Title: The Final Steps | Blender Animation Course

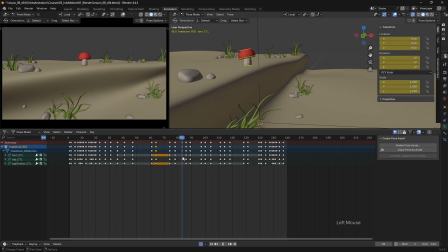So I think that's working a bit better. We have a longer pause there, and then we have a bit of variety in the timing when we're looking around before we decide to anticipate down and jump out. But that moment where we anticipate down, I think we could push that a bit further as well.
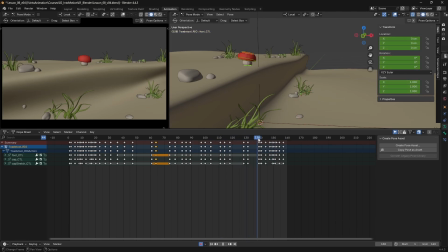So I think the initial move down is fine, but I'd like to really squash down a bit further as we come into frame 139, so it feels that we are building up a lot more energy for that jump out.
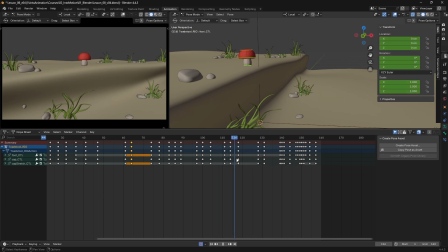And what I might actually do is just keep my existing move in and up to frame 128, and then add in another little micro anticipation up before we squash down. So I'm just going to move this on a frame here,
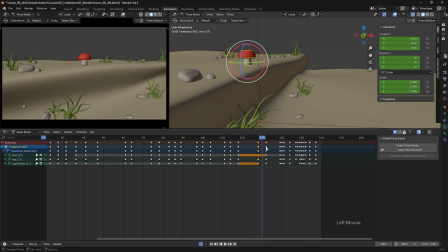And I'm going to duplicate my frame 128 to frame 130 and just move this up a bit, rotate the head back a bit.
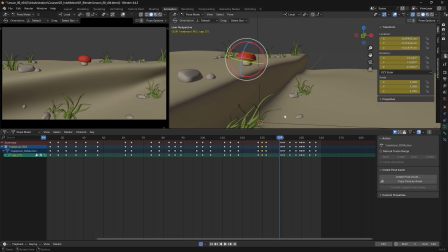And then frame 139. I'm just going to squash this down a bit further, tilt that head right down.
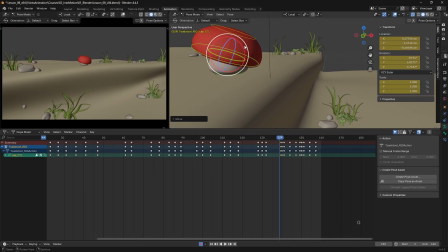So we have more of a squash into place.
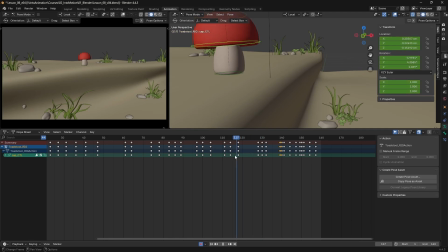So the little quick move up and down just gives it a little bit more pop to that motion. And we have more of a squash into place there. And I think what I'm going to do is just hit A to select everything and then go to frame 135,
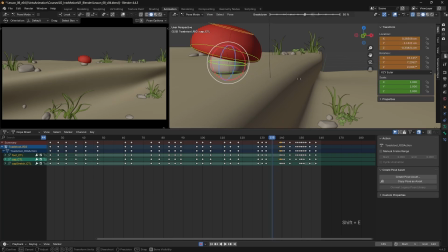and I'm just going to ease into this final position a bit more. So I'm just going to hit Shift E and move this on to something like 85%. And then that will squash us faster into that
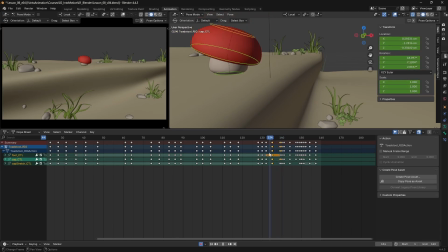final position with just a little bit of a moving hold at the end before we then pop up and out. Now I do feel that foot is trailing a bit too much there,
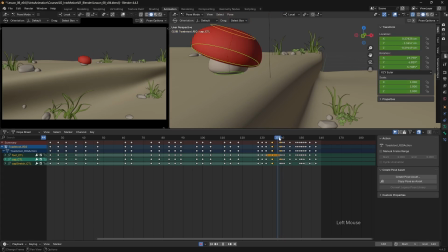so it doesn't feel like we've got that sort of straight push off that you'd expect at this point. So I want to have a little look at what's going on there.
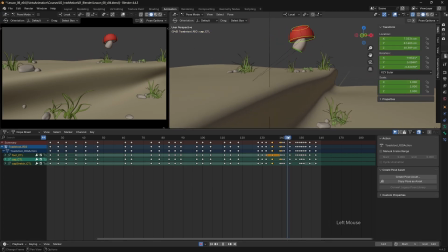Now we're obviously moving sideways at this point, so I'm just going to have a look at my foot in the graph editor.
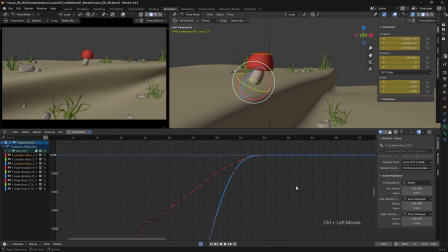So I want to have a look at my X and Z location and see what's going on this jump.
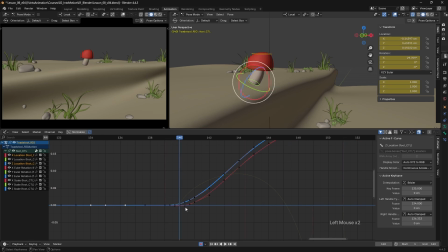So at the moment they're not moving that fast at all, and then we accelerate off here. So I think I'm going to just have a look at my cap as well.
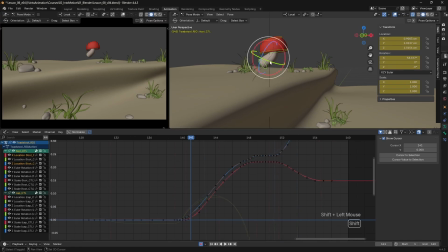So I'm going to select both of them together, X and Z location on both of the cap and the foot. So you can see we have quite a difference here in our Z location curves.
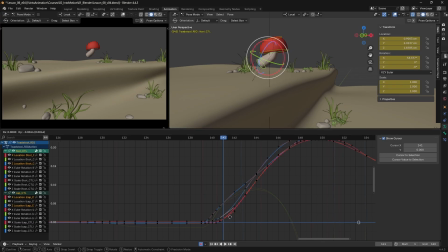So if I select these ones and move them up, notice how it's bringing the foot closer to the cap there. And let's do the same with the X curves for the whole character.